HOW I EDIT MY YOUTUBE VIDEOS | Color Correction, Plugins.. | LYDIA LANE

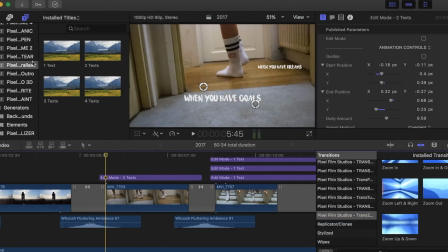(4:09)
So this is what I got. It's called Pixel Film Parallax, and this basically, you can do a lot of things. You can
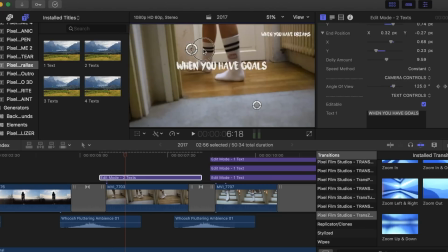(4:23)
change the angle of view, you can put it from side to side or from down and up. You can do so much with it. I really, really love it. And it just moves with the image, so it looks like it's moving with you.
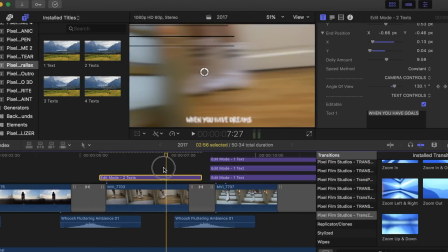(4:41)
So that's what I really, really like. And this is what I used here as well.
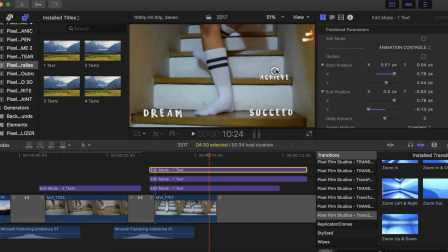(4:46)
Took me a long, long time. So this video took me about 15 hours to edit, which is a long time. But I had a bunch of new presets and plugins that I really needed to figure out how to use,
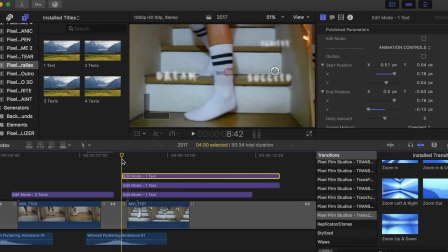(4:59)
so it just took me a bit more time, but that's it.
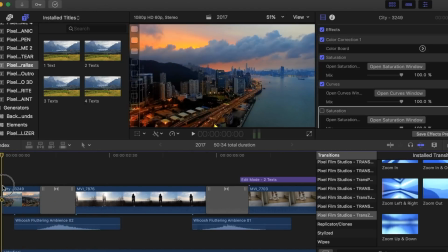(5:02)
So the beginning that you see here, this transition, which makes it look like I'm still looking
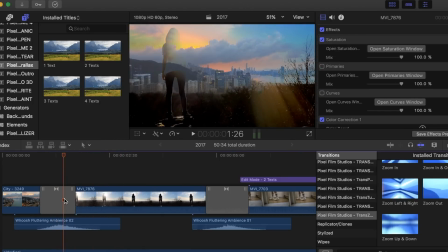(5:10)
at New York, this is just a cross dissolve. You don't have to buy anything. It's already in Final Cut Pro. This is here, it's already here.
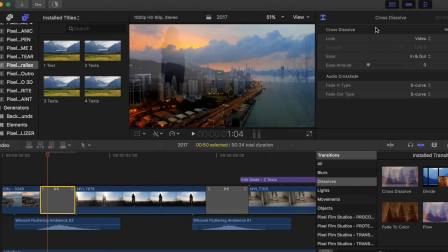(5:20)
So just when you put the transition, it just looks like a cross dissolve, and then you can choose if you want just the shadows, the highlights.
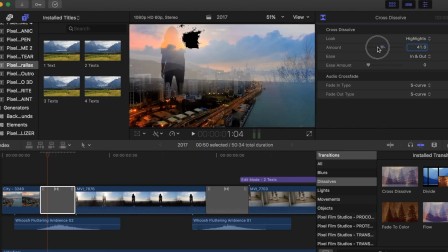(5:28)
So you just play with it a bit. And yeah, I think it looks really good.
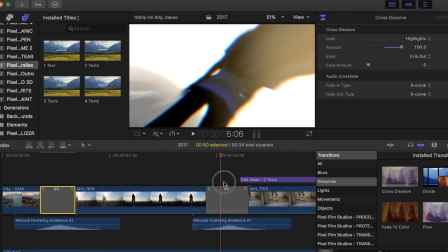(5:35)
So I'm really happy that I found this. And then here is the new transition that I got, that I told you about,
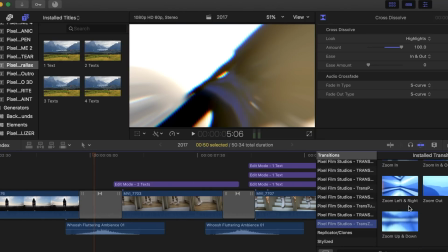(5:45)
which is this one. And to make it even more stand out, I just put some sound effects.
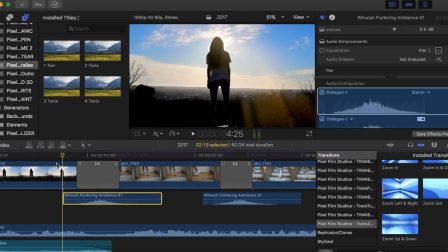(5:52)
So it's a whoosh sound effects, and I got them online. And yeah.
Committing spiritual suicide.
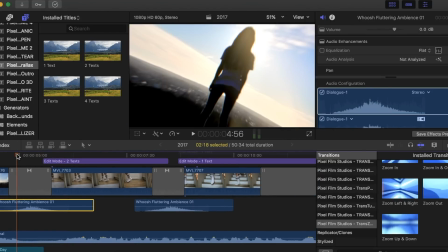(5:59)
So you can hear the whoosh, whoosh. And it makes it even more pop.
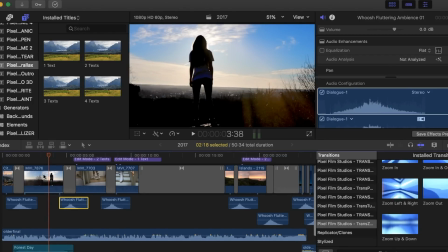(6:06)
If you have an image of you in the nature, it's nice to put a sound effect of nature here.
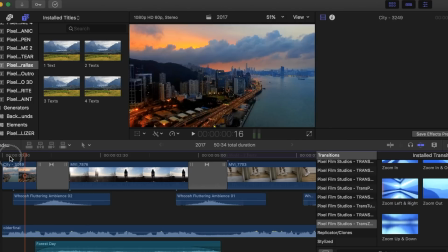(6:13)
That's what I did. Or if you have water, it's nice to put a sound effect of water, so then your brain processes the sound more.
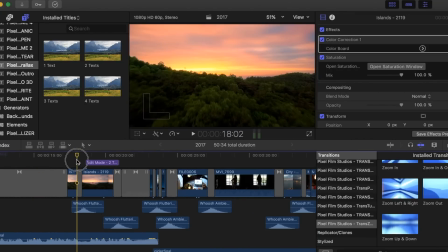(6:22)
And the remix, if you're wondering, is a remix that I made. So here, I put a whoosh sound effect.
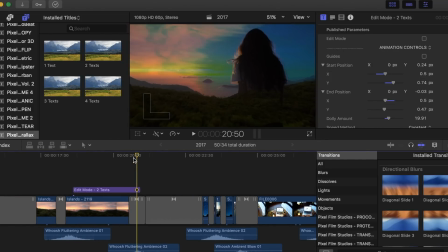(6:32)
So this one is the cross dissolve as well.
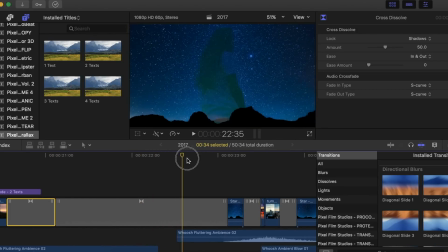(6:36)
And this one is the same cross dissolve, the transition, so it looks like I'm in the stars.
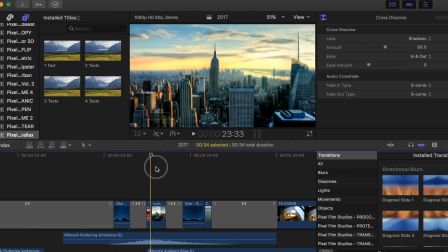(6:43)
So yeah, this was a bit tricky. So this is an image, but I made it move to make it seem like it's a video.
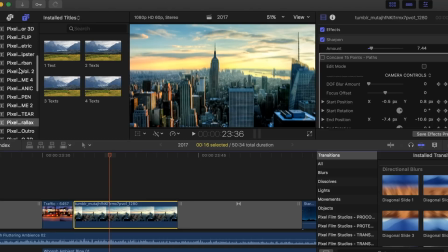(6:54)
So I bought a new plugin, which is called Pro Def. So this is what it is. And basically it makes you be able to move images and make it look like it's basically 3D, but I'm really struggling to use this preset.
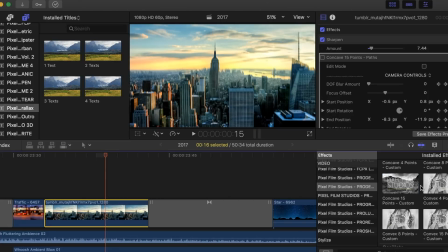(7:14)
So yeah, I just don't understand it. I know it comes with a tutorial, but the tutorial doesn't really teach you anything. So I'm really frustrated with this one, because I think I could do amazing things with it, but yeah, I don't understand it.
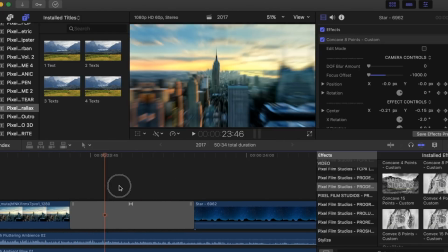(7:29)
Then this one is the zoom out transition. So it's just same in the zoom transition that I bought.
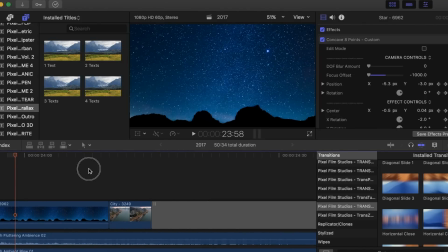(7:37)
You have a bunch of zoom in, zoom out, diagonal. Here is the same, the trends.
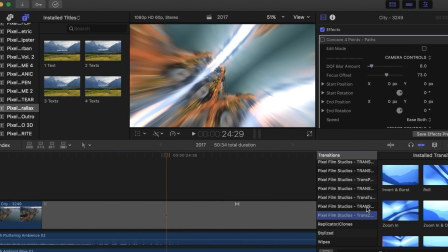(7:46)
I basically only used those two transitions and the cross dissolve.
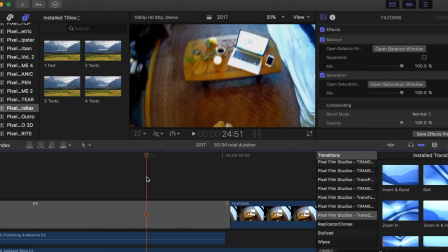(7:51)
Then this was filmed with a GoPro that I had in my mouth.
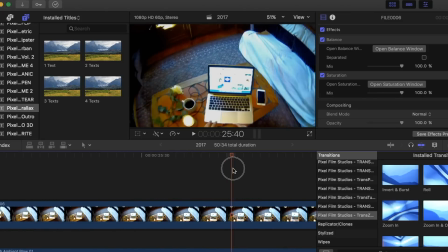(7:56)
And yeah, also everything was shot at 120 frames per second or 60 frames per second.
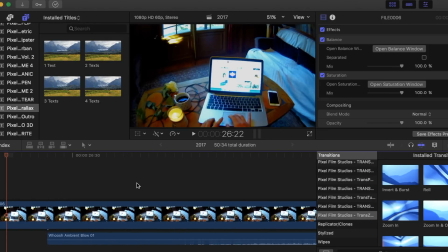(8:03)
That's why it looks smooth. So yeah, this one is a zoom out.
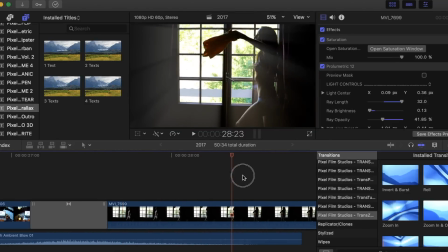(8:12)
And oh yeah, this is also a new plugin that I bought.
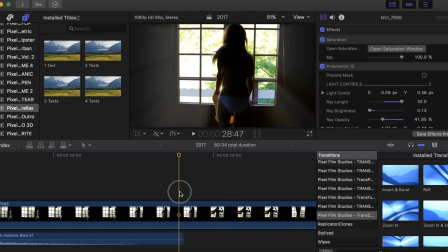(8:15)
So you see when I'm moving the sun, you can see the sun, it looks like the window.
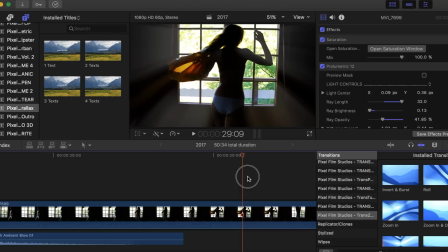(8:21)
The sun is coming from the window, but it's actually a preset that I got.
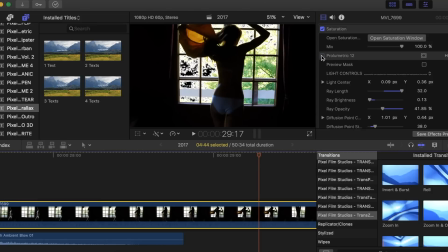(8:25)
It's called Pro Lumeric, and this is what it looks like without, and this is what it looks like with.
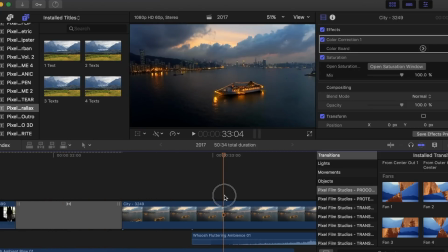(8:32)
Then another zoom in and zoom out.
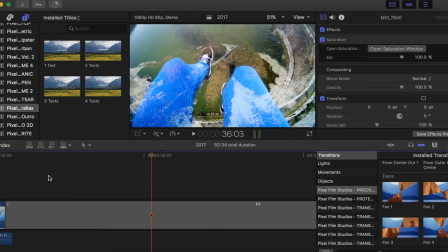(8:38)
Yeah, so this is the cross dissolve as well.
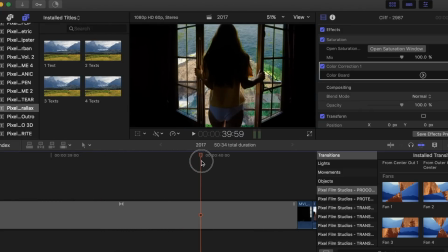(8:44)
This is the cross dissolve, so it looks like I'm closing on the beach.
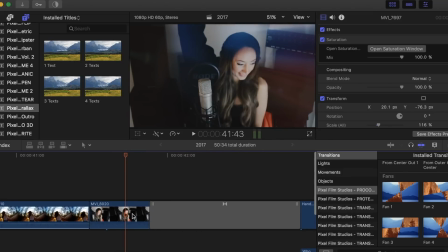(8:50)
And this was filmed with a GoPro, and this I used a bunch of effects to make it look like I'm partying. So yeah, I put the Pro Lumeric, and I'm going to show you everything without all the plugins,
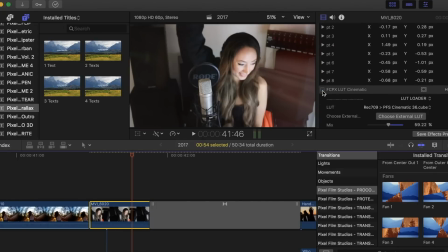(9:06)
what it really looks like. So yeah, this is what it looks like in real life. And then I added a bunch of lights.
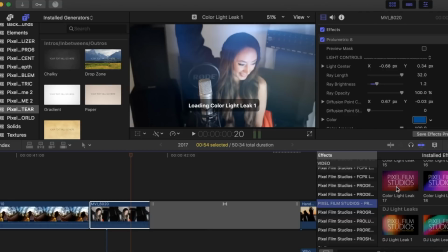(9:19)
This is what I use. I use light leaks here that I really, really like.
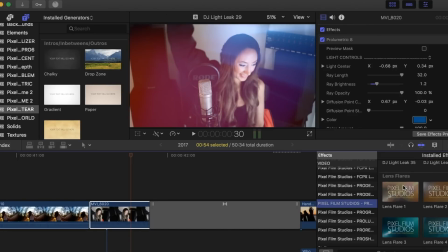(9:25)
I always use these. I always use the lens flare because you can make them move.
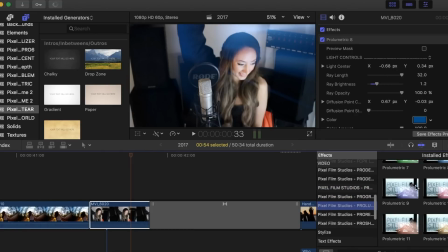(9:31)
And then this is the one that I just got. So I'm going to show you without.
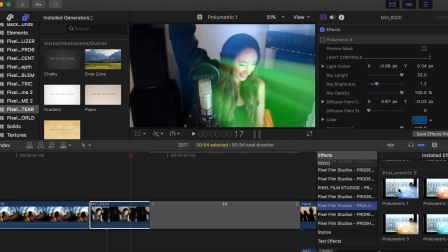(9:38)
So basically what you would do is put it on top,
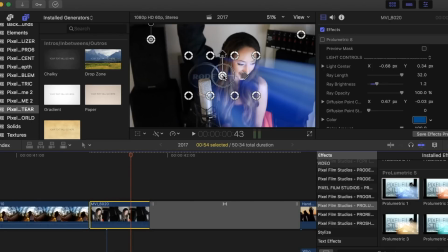(9:43)
and then you can move the thing, and it's basically supposed to follow the light. And then when something dark comes in the front, like if my art comes in the front, it's gonna look like it's moving, because it just follows the light.
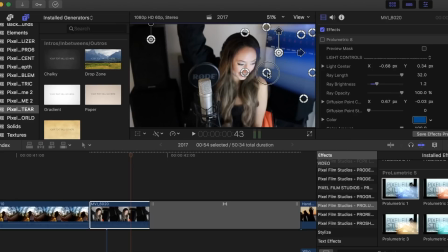(10:01)
And you can just play with it. It looks really amazing when you put it in front of a window.
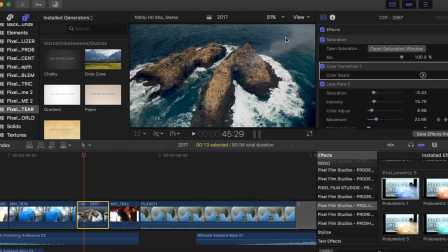(10:13)
Here you can see that I used the lens flare here, without the lens flare, with the lens flare. So basically what I do is I put the lens flare, then I go into the beginning of the clip,
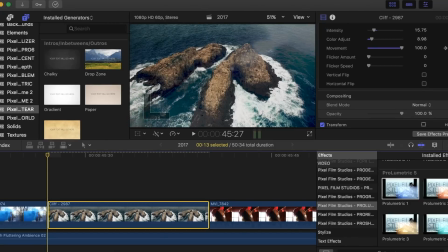(10:28)
I click on this keyframe, I drag it all the way to the last bit, I click again, and then I move, so then it moves with the clip.
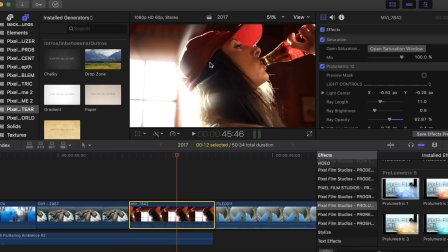(10:45)
Then here I put the Pro Lumeric as well at the, on the window, so it looks like there's lights coming from the window, without, with. And you can put like red lights if you want a lot, if you want really bright,
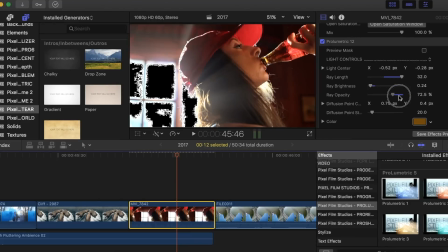(11:04)
if you don't want it too bright. I really, really like this.
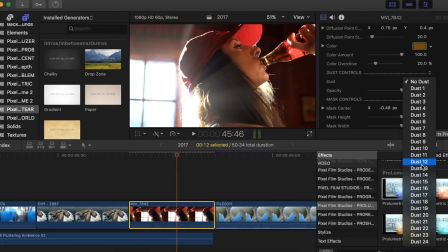(11:08)
And you can put dust also to make it look like you see particles.
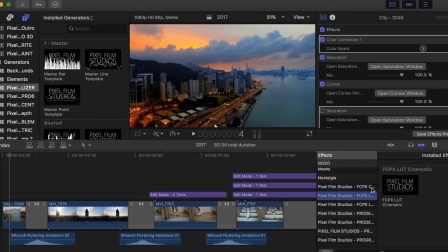(11:14)
If you're really interested in color correcting, it's the cinematic one. So I'm gonna show you about the saturation. So basically this is what it looks like, and then you can choose how you want the clip to look like.
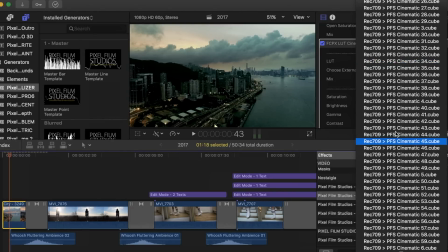(11:31)
I usually use the 30.
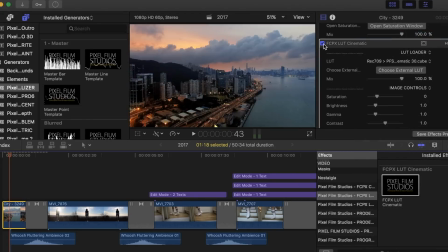(11:35)
So you see with and without, you see the difference, it makes a huge difference. And then you can just put a tiny bit, and then you can just put saturation, brightness.
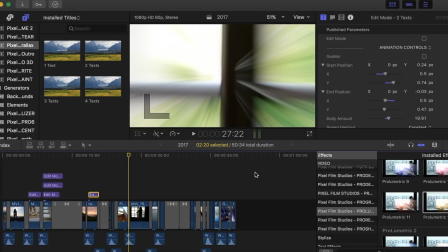(11:47)
Yeah, hope you enjoyed, and I will see you for another tutorial. Bye.
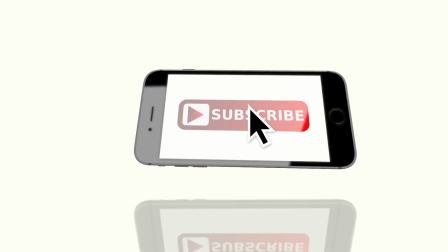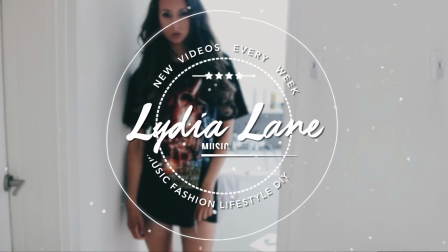(11:58) Selfish girl.